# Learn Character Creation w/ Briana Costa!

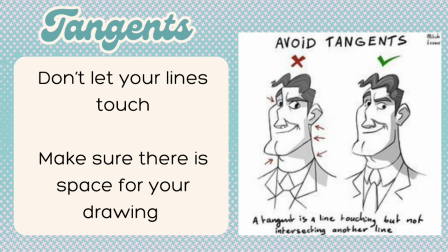well what are tangents? they're just lines connecting with other lines in the figure which you do not want that to happen try to bore them at all costs for your character's design you want your character to be more realistic to the eye making them more lifelike don't make your lines connect as it
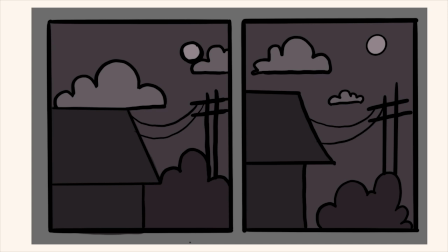can make the design worse for an example you can tell that these two designs are different on On the left, mostly everything is connected by their line work. As for the other side, it is more spaced out and looks more natural. Make sure you have something like this on the right side as it gives it space to make it more realistic.
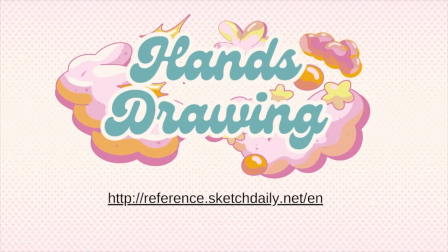I would want you to use the website again for drawing hands. Hands are important for the character because you can tell who they are by just looking at their hands. I know drawing hands is hard, but the more you practice the better you will get at it. You can even showcase your hand drawings in your portfolio for colleges and jobs. For jobs in animation or illustration, they would love to see that you have experience in hand drawing and that you are willing to do it.
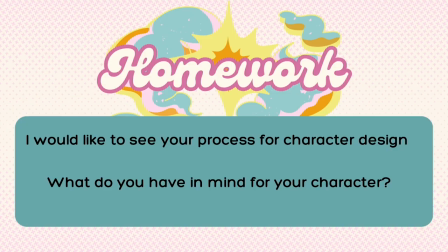For your homework, I want you to practice your figure drawing. It can be a helpful tool for drawing your character and for those who are interested in animation. Overall, that is all folks, see you in the next session.
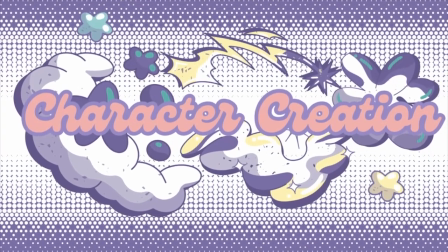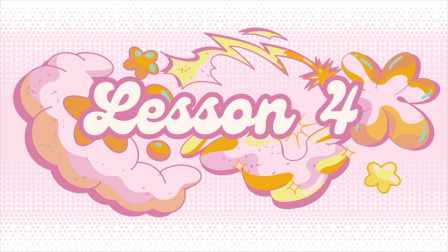Hello everyone, welcome back to Character Design with Brianna, lesson 4. If you missed the other sections, check out the link below for other videos. In this session, we'll be talking about aging, emotions, and accessories. Let's get started. A character's age can be a significant in your story. For a great example, I am sharing some images of a show called Trollhunters Tales of Arcadia by DreamWorks.
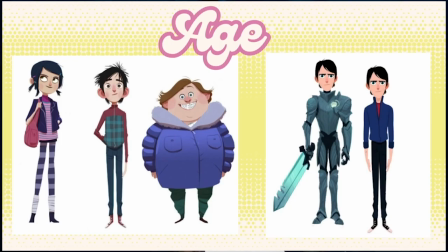The design of these characters is well done for them being teenagers. The main character, Jim, the knight in shining armor, is the hero. There is Toby, on the right, his best friend.
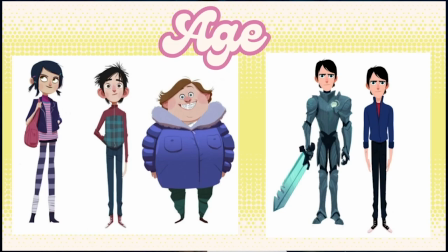Then there is the love interest, Claire. on the left, who also gets to join them in their journeys to save the world from evil.
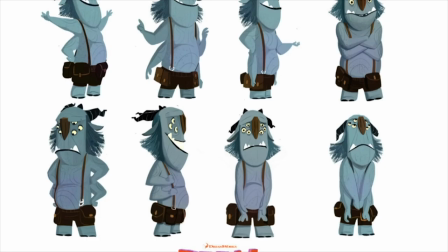His name is Blinkly and he is one of the many characters in the show who helps them out with his wisdom of the realm. You can tell he's more of a serious, wise troll from his poses and actions. Another character from the show has a human disguise as he is a goblin.
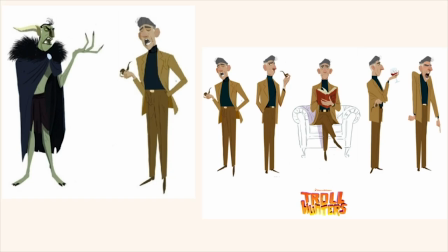His name is Walter Stickler can tell by just his name he's meant to be a villain. His figure is tall and serious and he looks like he knows what he's doing.
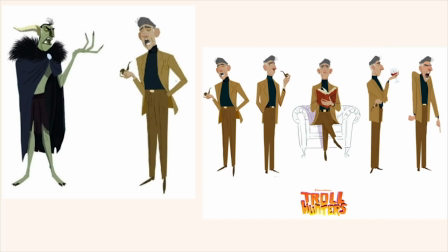Just by his color palette you can tell he has evil intentions and there are things they need to be done. He's more of a side villain character before really facing the true villain. Faces need to be expressive when the characters go through emotions.
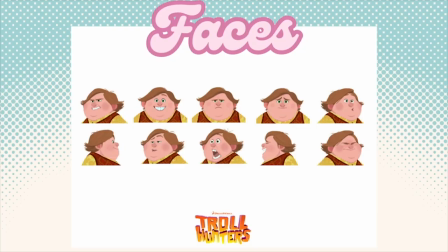There are a lot of different types of emotions that a character can express and it reflects their personality. Be expressive with your emotions for your character. Make your process express the emotion.
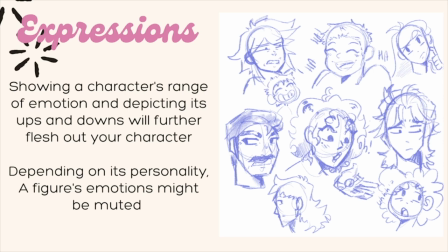So case your character's range of emotions and when they are sad or angry really flush them out. Depends on their personalities their emotions might even be muted.
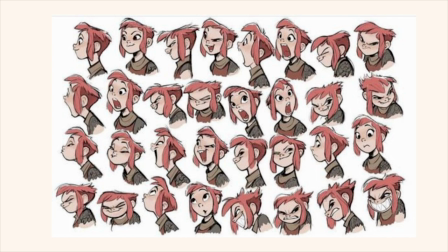As you can tell about Nimona, her expression is everywhere as she has an energetic personality. Her face stretches and squishes depending on the emotion she's expressing.